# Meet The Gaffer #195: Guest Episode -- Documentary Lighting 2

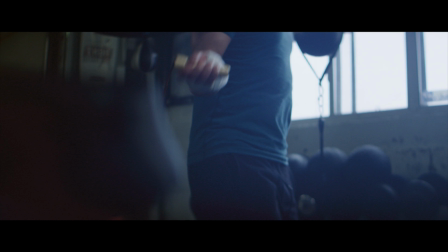[8:07]
So here Paul is talking about the shame of his diagnosis and feeling responsible for getting cancer and
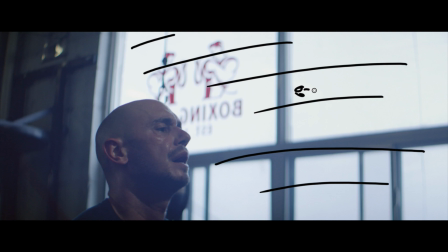[8:13]
that's sort of his darkest moment and we have no warm fill going on here at all. We're just using the cool light coming in from the daylight. We're wrapping that around a little bit using the HMI and of course that window light itself is diffused using an 8x8 of full stop diffusion.
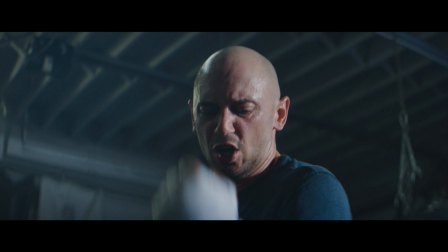[8:32]
In this sequence which we were calling the shadowboxing sequence Paul is talking about
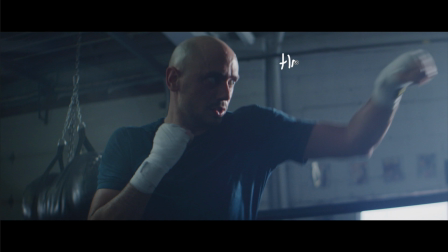[8:37]
how he was not feeling human and he was coming to terms with his own mortality. Again pretty dark stuff and we didn't want to have any warmth to the shot so what we have is a hard key light coming off the HMI and DS6. Then we have a nice edge coming in from one of the fluorescent fixtures that we left on,
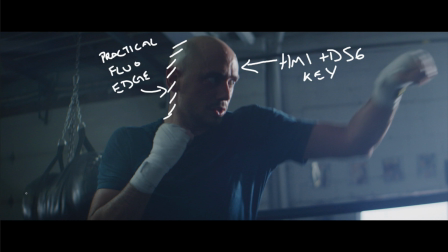[8:56]
and that gives us a nice sickly green tone that really works for the content here. And to help give this punching bag a little bit of shape in the background, we're hitting it with a small Felix light set to, I think, 5600 Kelvin.
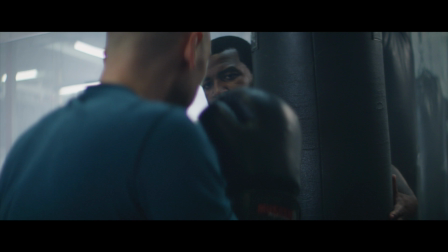[9:10]
In this section of the narrative, Paul is still wrestling with the idea of being dependent on others and what that means for his masculinity,
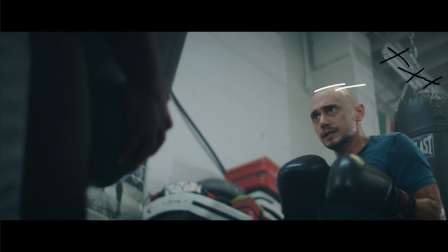[9:19]
but he is starting to come to terms a little bit with his new reality. So we do have a little bit more warm fill going on. We're still not full up on the house fluorescents but we have more of them turned on over the bag and the rest of the warmth is coming off of that high of 200c in a three foot octave.
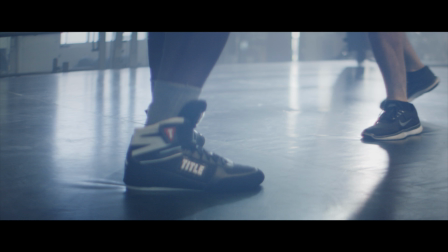[9:38]
All right here's where the story starts to turn. Paul is focused on recovery now that he can acknowledge that getting cancer wasn't actually his fault.
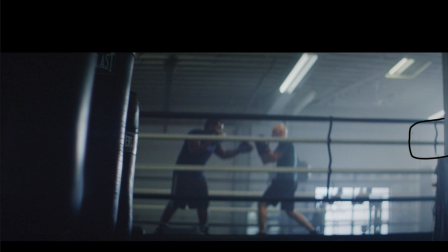[9:45]
This is where we're starting to get a lot more warm tones on our foreground. So in terms of lighting, what we're doing here, keying from the back corner, the DS6 and 1.2 HMI. We do have some practicals overhead, the fluorescents.
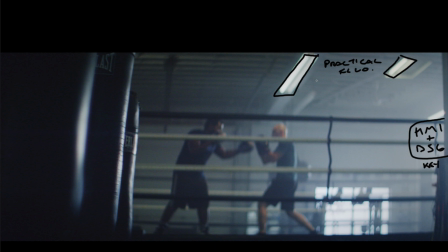[10:00]
We are getting some green tones coming in from the practical fluorescents that we left on, but it's not doing a whole lot in the space. Most of the work is being done by the HMI and the DS6. The warm key light that we're seeing in the ring is coming from five or six Felix P360 lights that we rigged to the ceiling.
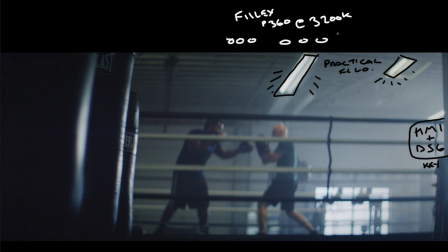[10:17]
Now we took the lights, mounted them up to the ceiling, and then tented some diffusion over them to unify them into one sort of broad, soft, big, warm source. And we took this approach predominantly so that we wouldn't have stands in the shots and we could move quickly and reposition the camera wherever we wanted.
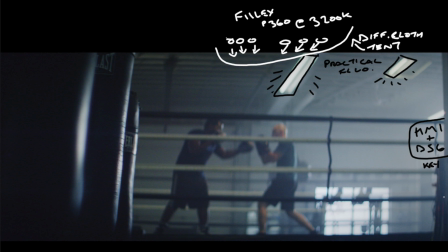[10:33]
And we also didn't have budget to rent any big light mats or sky panels. And I mean, sky panels would be fairly heavy to be rigging up there as well.
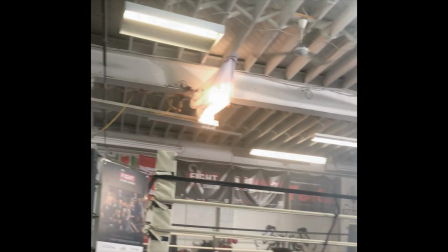[10:41]
So yeah, we just used what I had at the studio, which happens to be a bunch of these Felix lights. Aside from having to run some additional cabling right at the start,
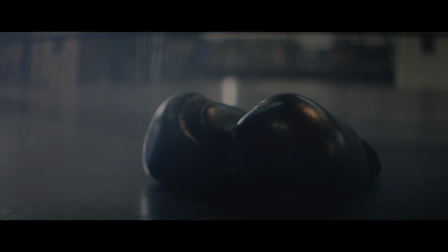[10:50]
they're small, they're lightweight, and pretty easy to rig around whatever is built into the space.
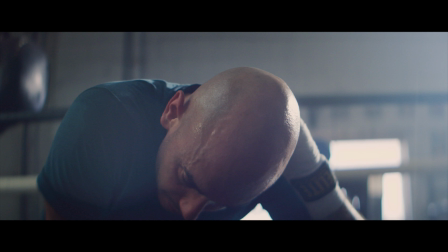[10:56]
And now at the end here, he's beaten his battle, he's beat cancer, and we're all feeling warm, happy, but exhausted.
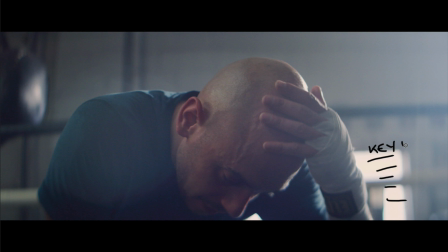[11:03]
So what we've got is a warmed-up key light. That warmth is created mostly in post, but we do have the Felix lights warming things up on the fill side. and we were able to warm up the DS6 a little bit because it is an LED RGB fixture.
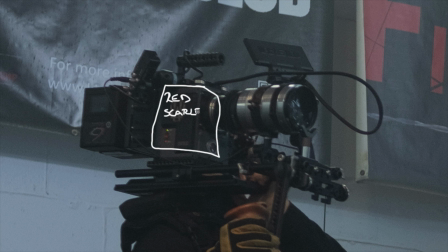[11:16]
And in terms of camera, I know this is a gaffer's channel, but a bunch of the viewers commented on my last video that it is helpful to understand what the camera system is that we're using. We shot Paul's episode on a red Scarlet W. The lens used is a bit of a weird one. It's a Leica Similux 50mm 1.4 as the base lens,
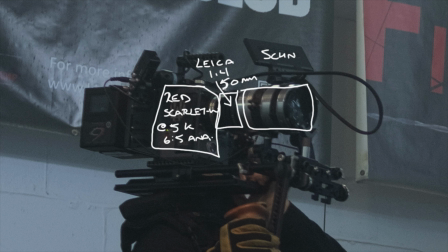[11:35]
and then sitting in front of that is a Cinelux 2X anamorphic adapter. For those of you that are familiar with anamorphics, you're going to say, wait a second, that doesn't look like it's interlux. No, it is a custom built housing that has a single focus solution built into it. Don't ask me for many details about it.
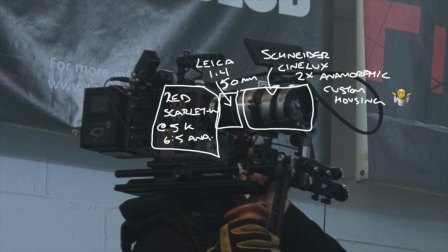[11:52]
It's something that was custom made for another cinematographer, and then I wound up purchasing it a while ago off of him, and don't have any contact with the person who made it.